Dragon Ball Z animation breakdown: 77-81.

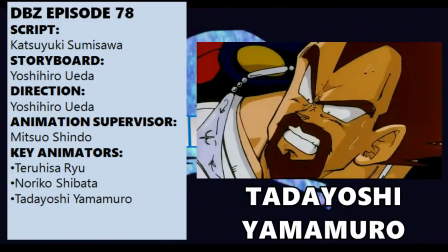[8:13]
As for King Vegeta's death, is clearly animated by Tadayoshi Yamamura, who as we know, can provide some nice artwork and competent martial arts.
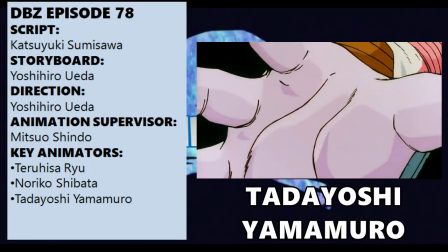[8:22]
And with this sort of premise, is the perfect choice for handling Freezer's transformation in the second half.
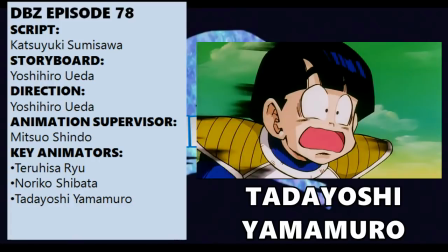[8:28]
Sadly, some reaction shots are downplayed by Shindo's corrections, but the rest is pretty solid.
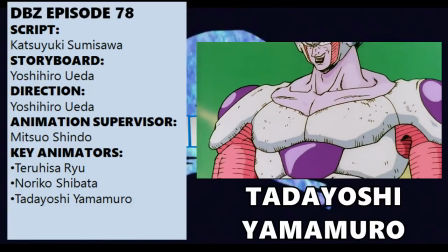[8:33]
Usually, when a new transformation is introduced, it needs to look a model during the first appearance, so here makes sense.
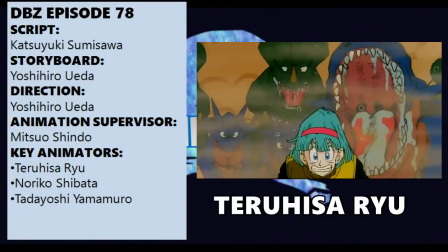[8:41]
The filler with Bulma is animated by Teruhisa Ryu, whose art looks more extreme than Shibata's and relies on angles much like Shindo,
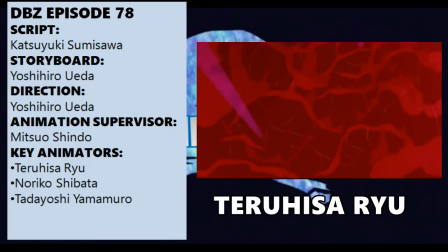[8:49]
and I don't know if I'm ever going to mention Bulma's fillers again, because they are all dog shit and I wish they had never happened.
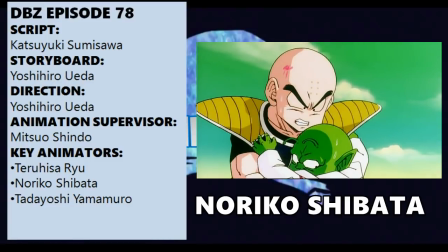[8:56]
Lastly, Shibata handles the ending scene with Freezer piercing through Krillin.
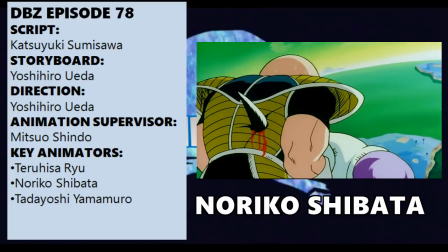[9:01]
Once again, it's enhanced by Ueda's output, but at the same time it's ruined by Shindo's corrections.
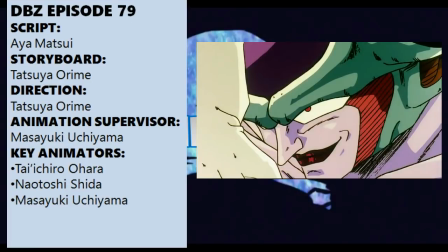[9:07]
So yeah, it's a solid episode. Moving on, 79 manages to be even better than the previous episode,
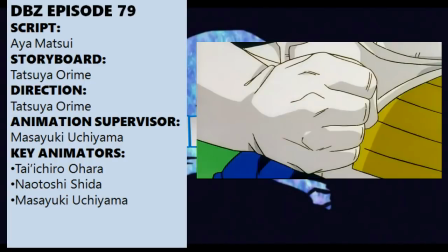[9:14]
since it's also more animated, which is what I would expect from a Last House entry.
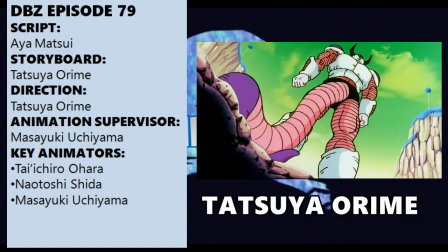[9:19]
The storyboarder and director is Tatsuya Orime, who is another great director of the original series,
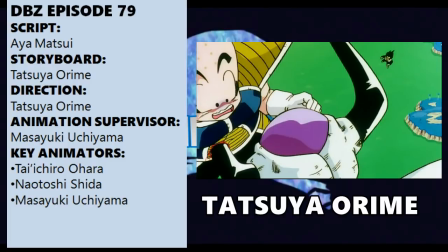[9:25]
in his second to last experience on Dragon Ball, and once again, his contribution is excellent.
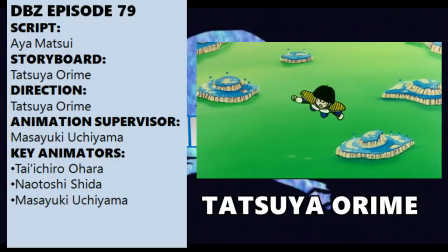[9:31]
His sense of scale is terrific and makes use of different points of view,
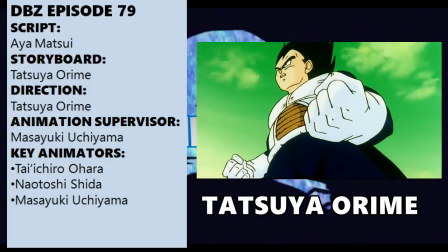[9:36]
thus creating a more three-dimensional setup and giving a better idea of how intimidating Freezer's new form is.
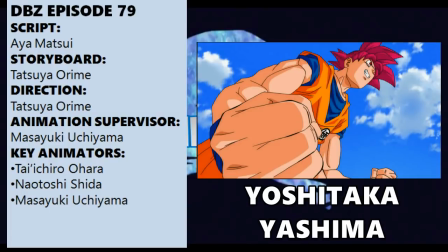[9:43]
And that shot of Vegeta clenching his fist kinda reminds me of Yoshitaka Yashima's storyboards on Super.
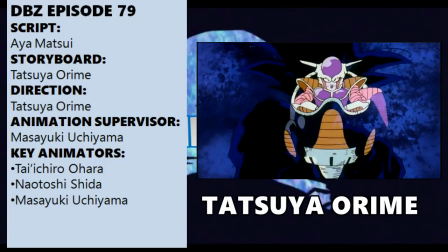[9:49]
Maybe he took it as a reference, but still. Of course, if Ueda's leitmotif deals with colors, Orihime mostly relies on holograms.
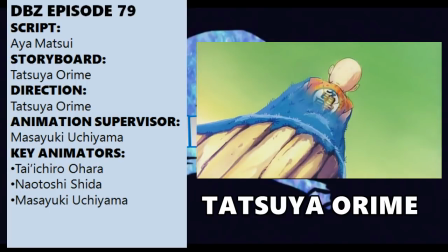[9:57]
On the specific when Bulma mistakes a rock from Krillin's Zed, and when he's shown unconscious sinking in the bottom of the ocean.
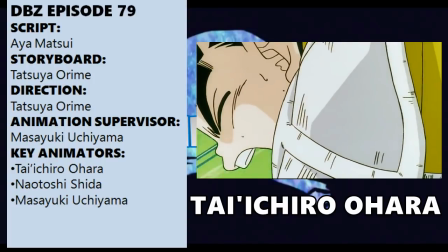[10:05]
Nonetheless, the true star of this episode is Taijiro Ohara, who as always animates the highest number of cuts.
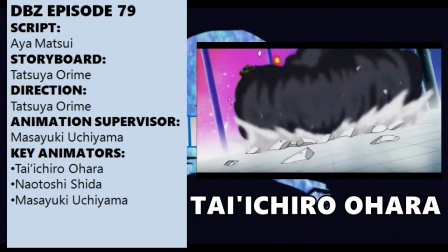[10:11]
It's kinda ironic how he has been almost unrecognizable under Tsutomu Ono's supervision on Super,
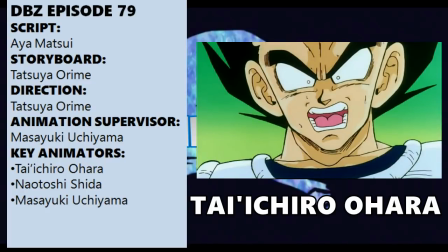[10:18]
if we consider how important he was back at Last House, probably even more than Shida.
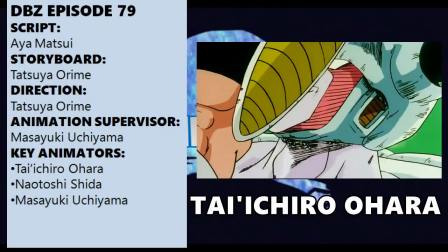[10:23]
Ohara handles Krillin's torture procedure and the last segment of the entire second half,
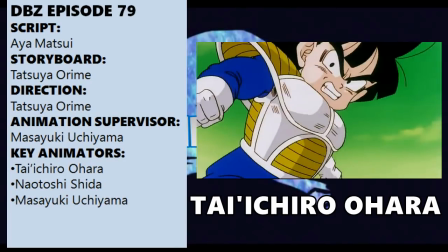[10:29]
including Gohan's desperate effort on Freezer, which makes use of smears and is well-paced, despite being a conservative cut.
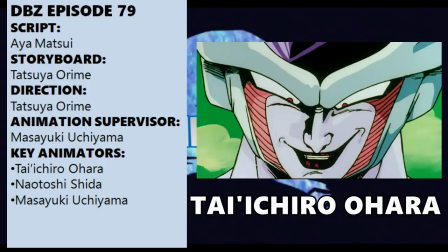[10:37]
Of course, his Freezer looks great, with some gentler and more feminine traits,
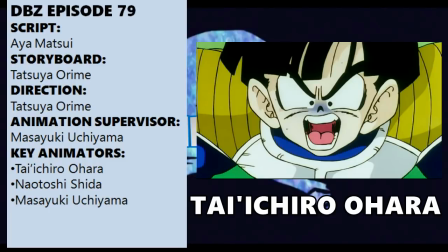[10:41]
which are pretty much fitting on him, while his other characters look good enough, albeit with oversized ears.
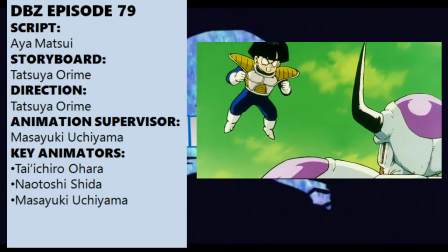[10:48]
The scenes he didn't animate are touched on by Naotoshi Shida and Masayuki Uchiyama,
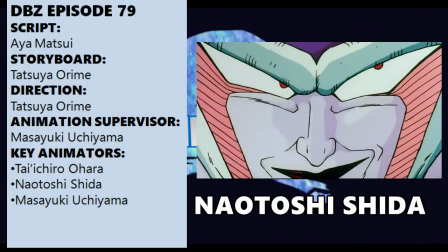[10:53]
and as a whole, the former's output seems limited, probably due to renowned time issues.
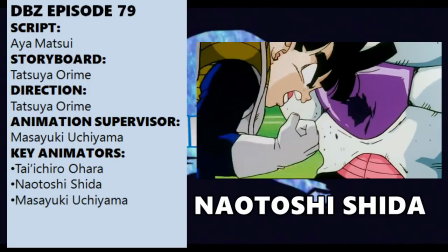[10:59]
Speaking of Shida, he animates part of Gohan's rampage, which is corrected by Uchiyama,
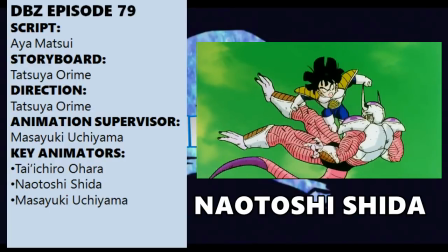[11:04]
and consists of a dramatic close-up followed by a flurry of punches and kicks.
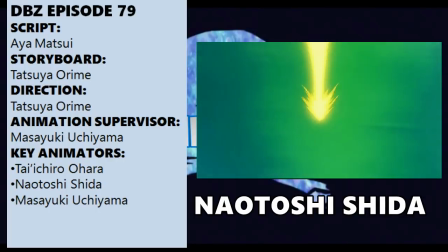[11:09]
It's definitely not his absolute best output in Dragon Ball, even though the way Gohan throws his Mazendan looks really stylish.
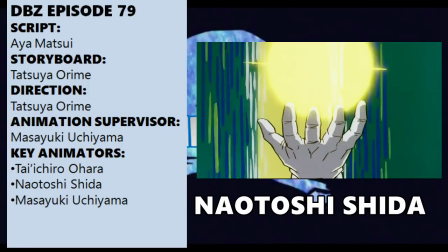[11:16]
Not only he at least uses 5 keyframes to open his hand,
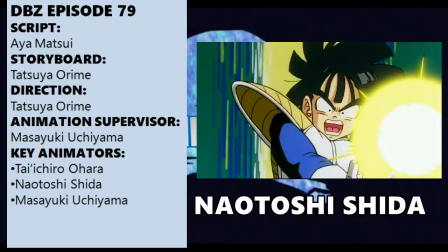[11:21]
but his arm withstands a dramatic twist to make the small bit unneedily complex.
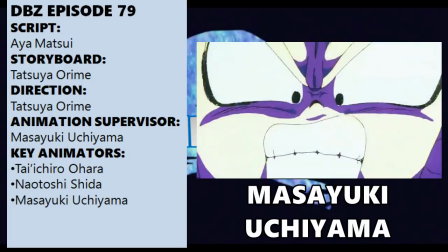[11:26]
As per Uchiyama, he animates Gohan's final Mazendan on Freezer,
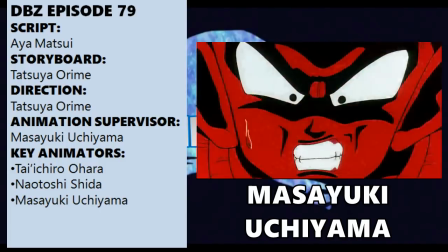[11:31]
resulting in a fiery red light covering the entire scene, which is actually a nice touch to mask Uchiyama's lack of detailed shading.
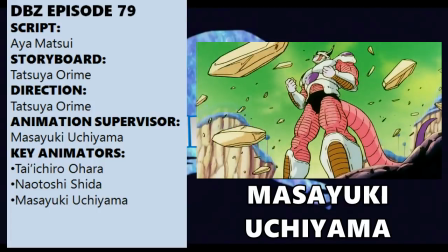[11:39]
And in spite of his overall negative reputation, his art looks fine here, and doesn't ruin a great episode.
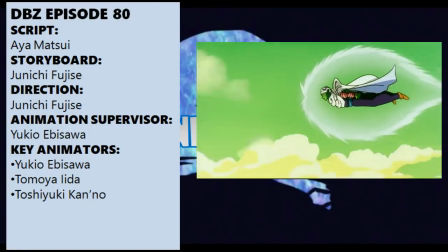[11:46]
Next up is 80, which focuses on Piccolo's big entrance and also Krillin playing tag with Freezer.
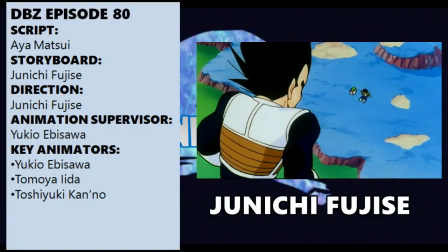[11:53]
It's directed by Junichi Fujise and supervised by fan favorite Yukio Ibizawa and Studio Live.
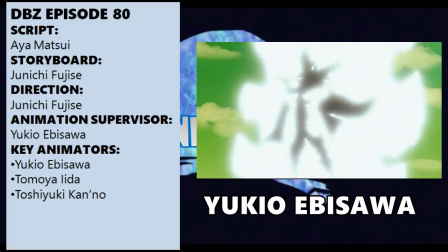[11:59]
And to be fair, this episode is such a missed opportunity, and considering the actual content, it should have been much more memorable on paper.
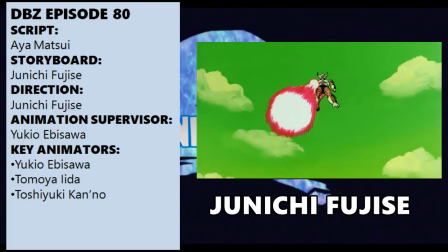[12:08]
First of all, the overall pacing is really inconsistent, but not utterly bad, since there are some well-handled moments, but also some pretty dragged-out situations.
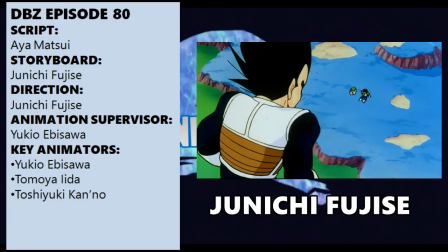[12:18]
Sure enough, Fujise's direction is pretty hit and miss, as it switches between interesting material and really questionable picks.
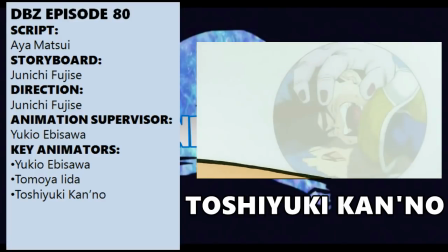[12:25]
For example, showing Gohan's torture through Vegeta's pupil reflection is a great idea.
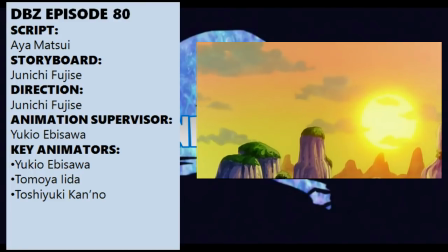[12:31]
Too bad it's ruined by the use of a minute-long flashback of Piccolo's memories with Gohan,
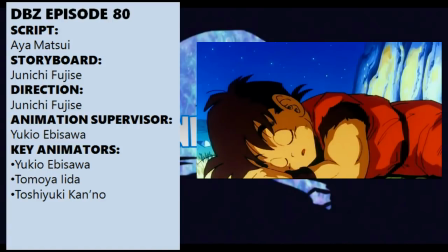[12:36]
taken from previous episodes, which is quite distracting as a result.
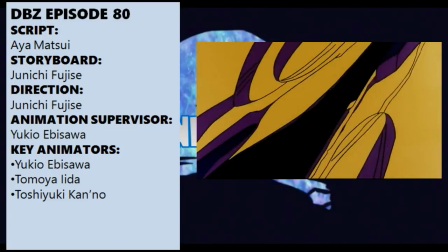[12:40]
Not to mention roughly 5 minutes of Krillin escaping from Freezer in the first half.
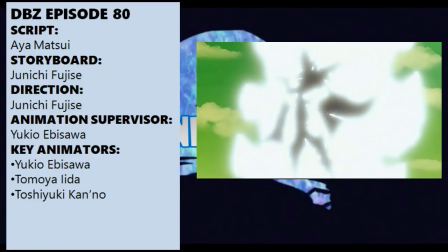[12:46]
He could have easily used his Taioken and end of the story. As per the episode highlight, it shows the episode lowlight at the same time.
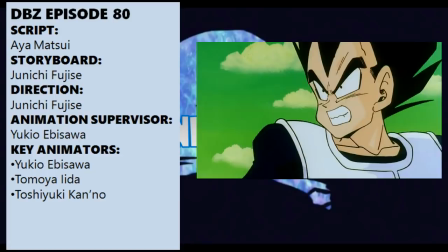[12:55]
Of course, I'm referring to Piccolo's entrance, which starts off pretty strong,
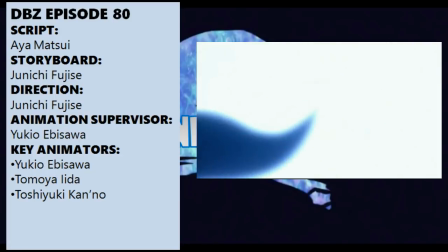[13:00]
with Piccolo wrapped up by his white aura and with only his shade being visible.
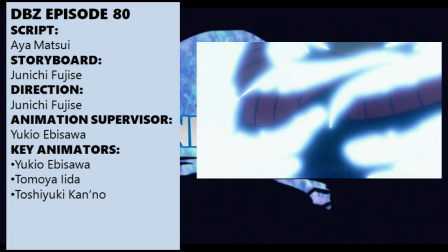[13:04]
Even the soundtrack is on point.
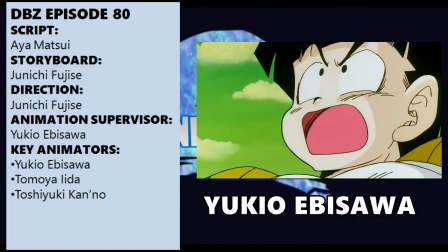[13:06]
Sadly, everything falls apart when he's revealed, as we bump into the lowlight of this episode, Ibizawa's art.
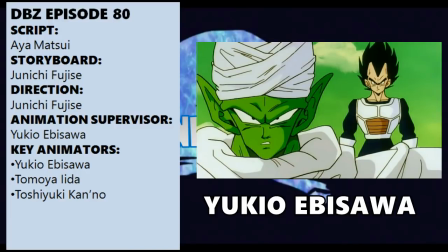[13:14]
I don't want to sound racist, but his art style shows some evident limits, like disproportioned muscles or massive foreheads.
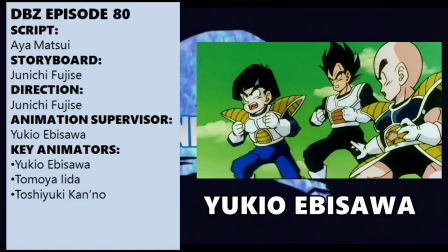[13:22]
And even though his Piccolo is not as ugly as his Vegeta, I feel his output sort of lessens what could have been a great moment.
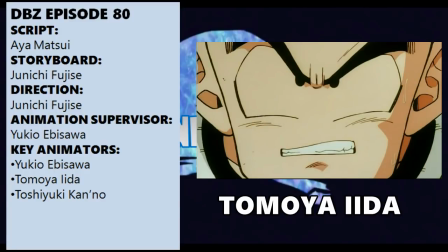[13:30]
In fact, the whole episode appears as limited, as Ibizawa's corrections can also be spotted during Ida and Kanno's scenes,
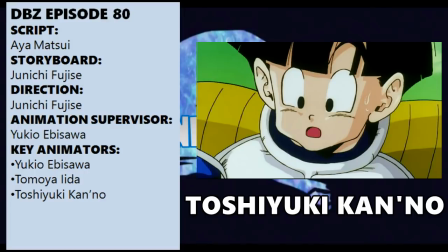[13:38]
which is a pity considering they're considerably better artists.
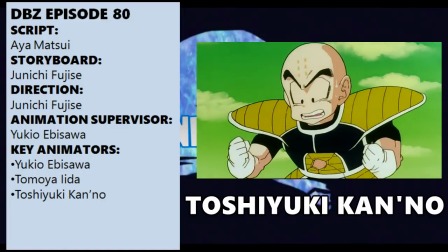[13:42]
Kanno's drawings are pretty solid as usual, albeit with a pretty tame, twitchy character acting,
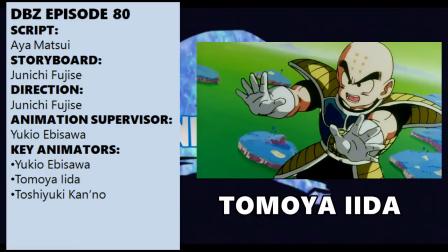[13:48]
and Ida's output certainly appears as much less extreme than Ibizawa's, with less triangular and linear traits and rounder pupils.
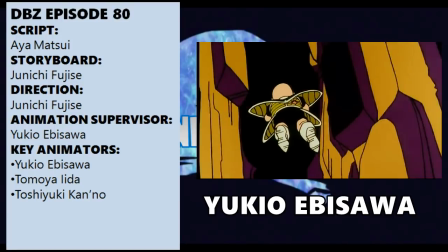[13:56]
In terms of actual animation, apart from some background animation from Ibizawa,
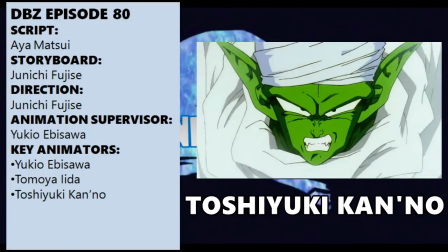[14:00]
there is nothing much to say, since this episode is basically a build-up for the fight between Piccolo and Freezer. And does it still hold up after 27 years? Well...
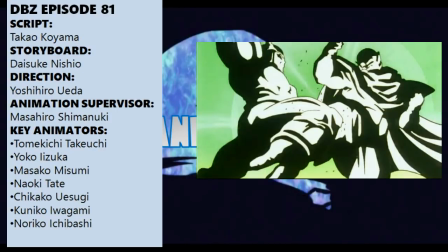[14:11]
To be fair, 81 displays the best F-list they could ever accomplish. Series composer Takao Koyama as writer, series director Daisuke Nisho as storyboarder,
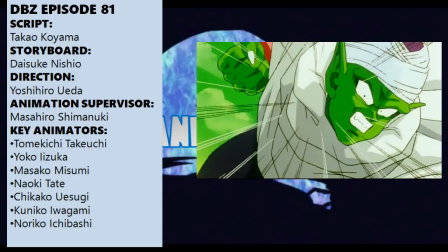[14:22]
Yoshihiro Ueda as director, and Masahiro Shimanuki as supervisor. What could possibly go wrong?
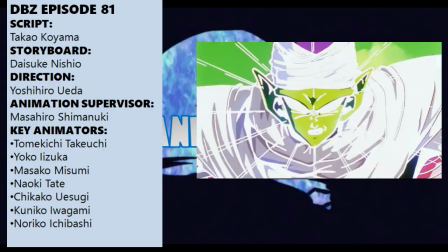[14:29]
Like bad writing, dull storyboarding, flawed direction and disappointing animation, for example.
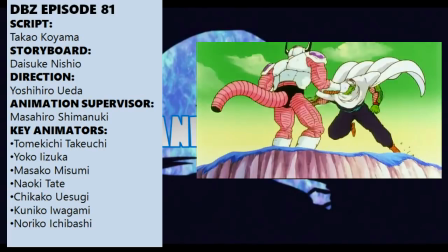[14:35]
I'm not lying, I wish I could actually enjoy this episode.
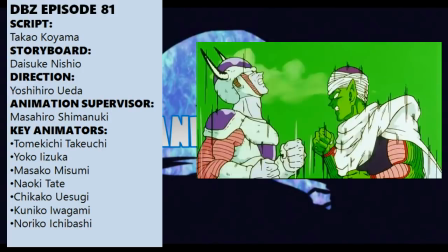[14:39]
Instead, I can't, because the result is a letdown despite having a strong stuff list on paper.
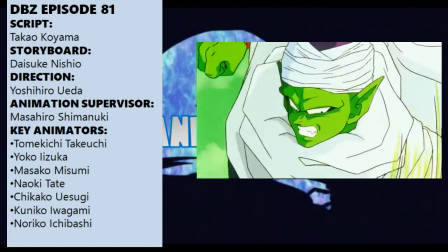[14:46]
You even get Piccolo to fight again after a long time, and sadly, it's not that good as a comeback.
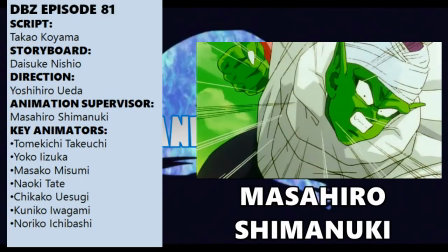[14:52]
Starting with the positive, this episode is supervised by Shimanuki,
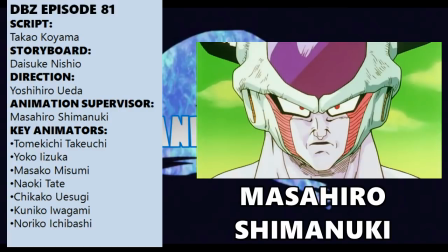[14:56]
who is a great artist as we all know, and certainly gives the right consistency art-wise.
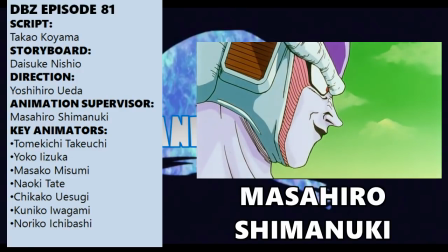[15:01]
His output is really on point, especially on Piccolo and Freezer, who are some of his best drawn characters.
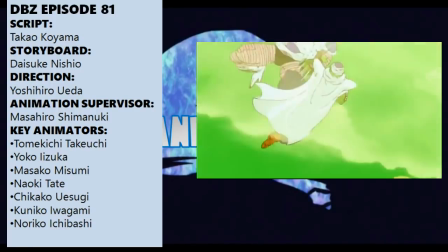[15:07]
Moreover, I think his correcting method here is basically the same he adopted on Super,
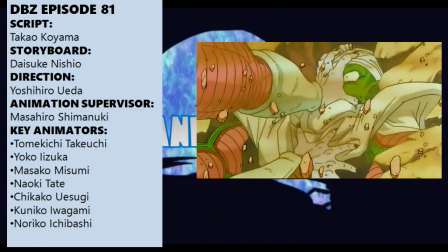[15:12]
since not only he corrects other people's art, but also sort of redraws action scenes.
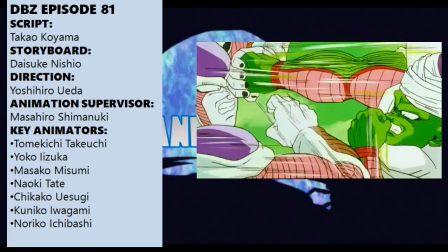[15:17]
In fact, we can spot his robotic and jerky close combat, alongside his trademark shaking limbs and debris,
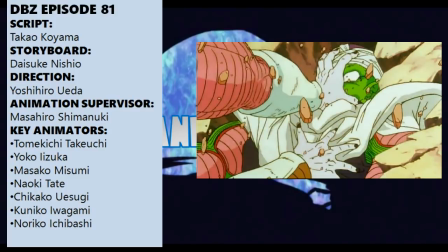[15:24]
even if those cuts were not directly animated by Shimanuki.
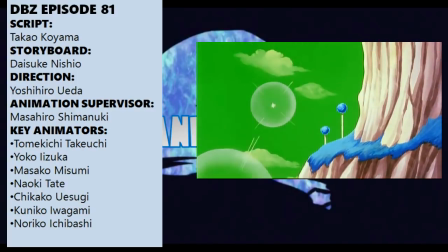[15:28]
However, it's not enough, because the fight isn't that well animated and isn't always visible,
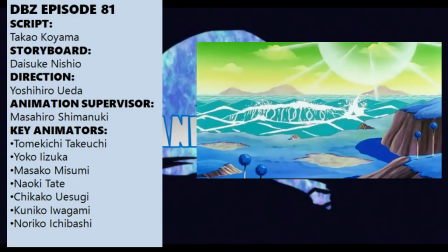[15:34]
due to the overuse of background framings with flashing lights.
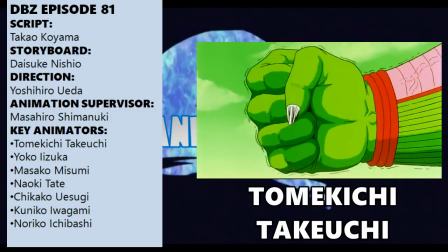[15:37]
Quite honestly, if the most recognizable animator appears to be Tomikishi Takeuchi, you realize something is off.
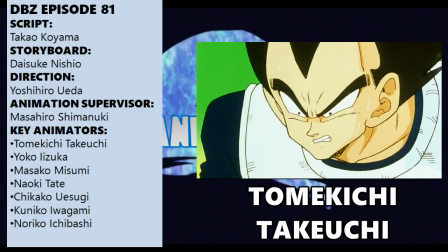[15:44]
Besides, Takeuchi is mostly uncorrected, thus we can spot his really twitchy character acting, which is kinda unpleasant,
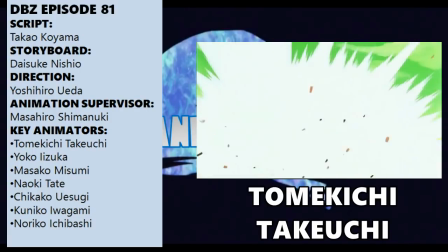[15:52]
and also his incredibly jerky movements, combined with his comic book-like action lines, which again are not that appealing.
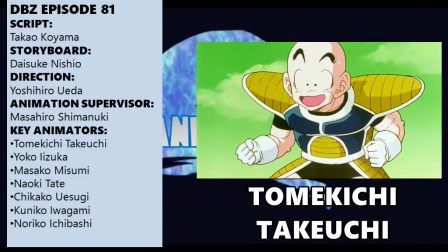[16:00]
And of course, his art isn't that great either, as he makes use of the same distorted expressions over and over again.
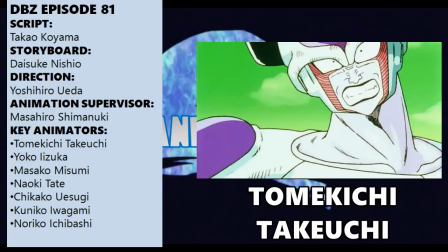[16:08]
If he had used them on Freezer in pain only, it would have worked.
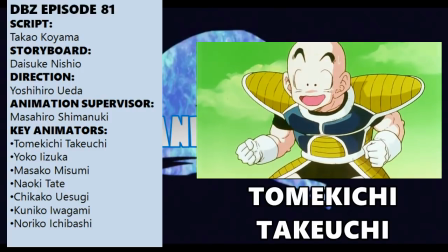[16:12]
But the thing is, every single character shares that kind of expressivity, therefore you kinda miss the point.